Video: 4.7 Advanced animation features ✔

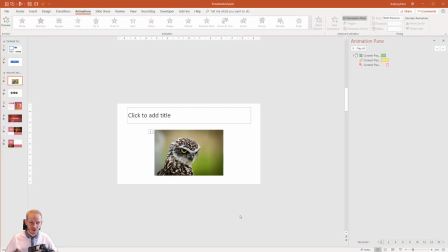I'm slowly concluding the animation section because I believe you've learned the
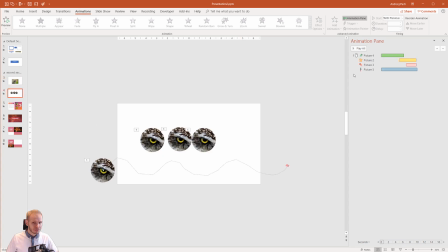basics about animation and it doesn't matter if you are still not familiar with all those options. You are supposed only to learn the essentials that something like this is happening here and those are the tools that you are working with.
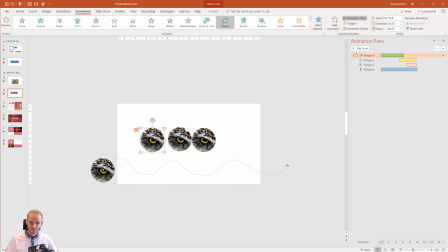The last thing I wanted to show you is advanced because some animations, like most of them, you can double click on the animation,
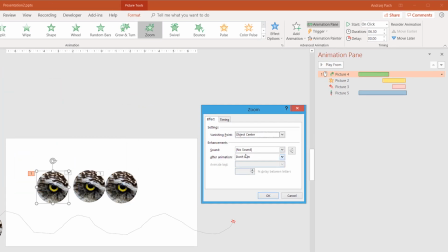you can click on the effect, and you can adjust the effect a little bit. Here on the zoom animation, well, you can only object center and slide center select like the vanishing point.
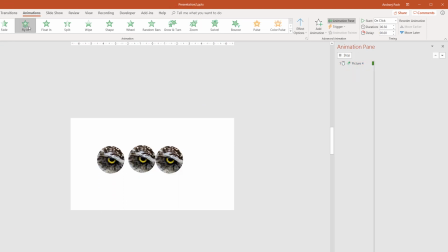But for example, if we have, let's select a fly-in. You see, this is a pretty normal boring fly-in. Let me extend it a bit, but I can double click on it. I can select effect and apart from changing the direction which you already know,
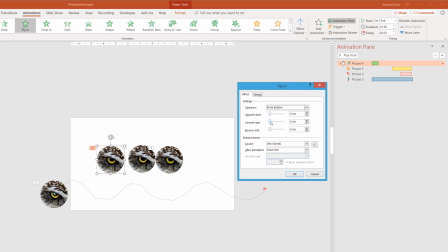I can smooth the start, smooth the end or make it bounce a little bit. So depending on that way on, if you smooth the end, it will start to quickly enter the scene and then slowly smooth out. Let me show you. You see, it enters and then it smooths at the end.
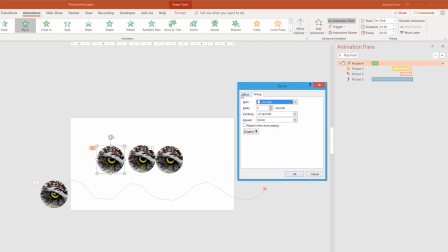This is very beautiful. You can also double click effect, and instead of that, it's a bit bad that you cannot like change the interpolation of the animation like manually to everything like you can in other animation softwares, which you can keyframe and you can give it both a smooth end and a bounce, but it doesn't matter.
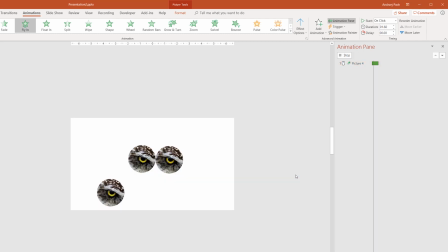Let's show you the bounce. For example, here I can also use the bounce. And at the end, it bounces a little. And this is so much nicer than a normal stale fly-in animation. boop, this is very, like, mechanical.
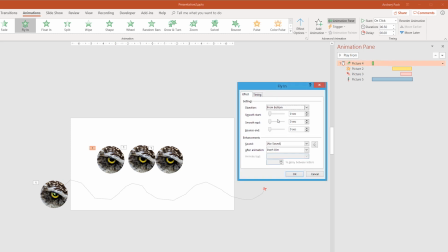And here, if you change it, it's smooth, it's like, it gets a bit more life. Well, it can't be as quick. Play from, you see, very beautiful.
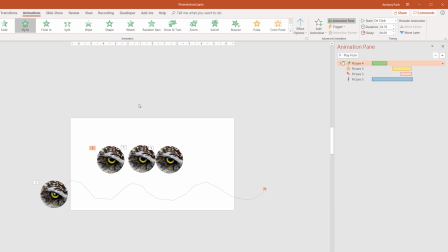It is so much better when you have an animation like that. All right, this is when it comes to the advanced animations. In my other courses and in my full animation courses and kinetic typography course,
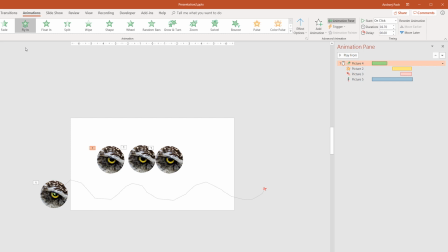I'm talking a lot more about what can be done with text, what can be done with the advanced animation options. This would be too much information right now for a person who is just starting with PowerPoint and exploring the options, but you need to be worried that something like this is possible
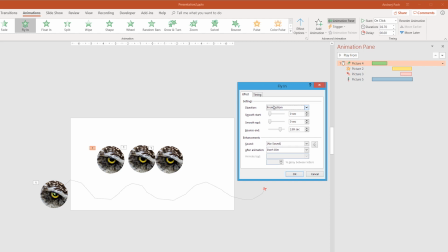and also if you watch other animations and you might imagine, could I do this in PowerPoint? you will now start to know a little more that maybe the bounce, maybe the smooth, and something like that is possible.
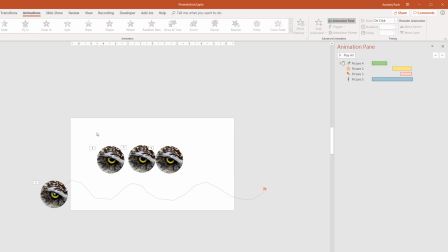And that's great information, in my opinion. That's like, I know several years ago, I didn't know that something like that would be possible with PowerPoint. Then I started to work with those animations. And they are quite powerful when it comes to their options.
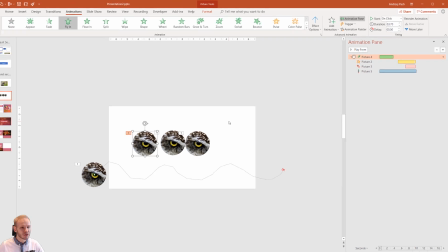Okay, this comes together into a small conclusion of this section
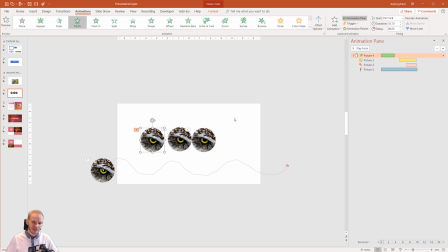and I'll try to create a really nice animation with you later on and we will see how that goes. Train this yourself, double click on any of those animations and just see if there is an effect and you can for example use dimming
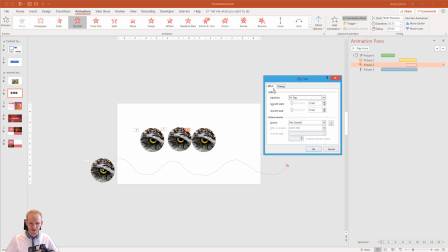but not all of those animations have their custom effects but some do. As you can see sometimes we can get a little smooth out of it. Test it out and we'll see each other in the next lecture.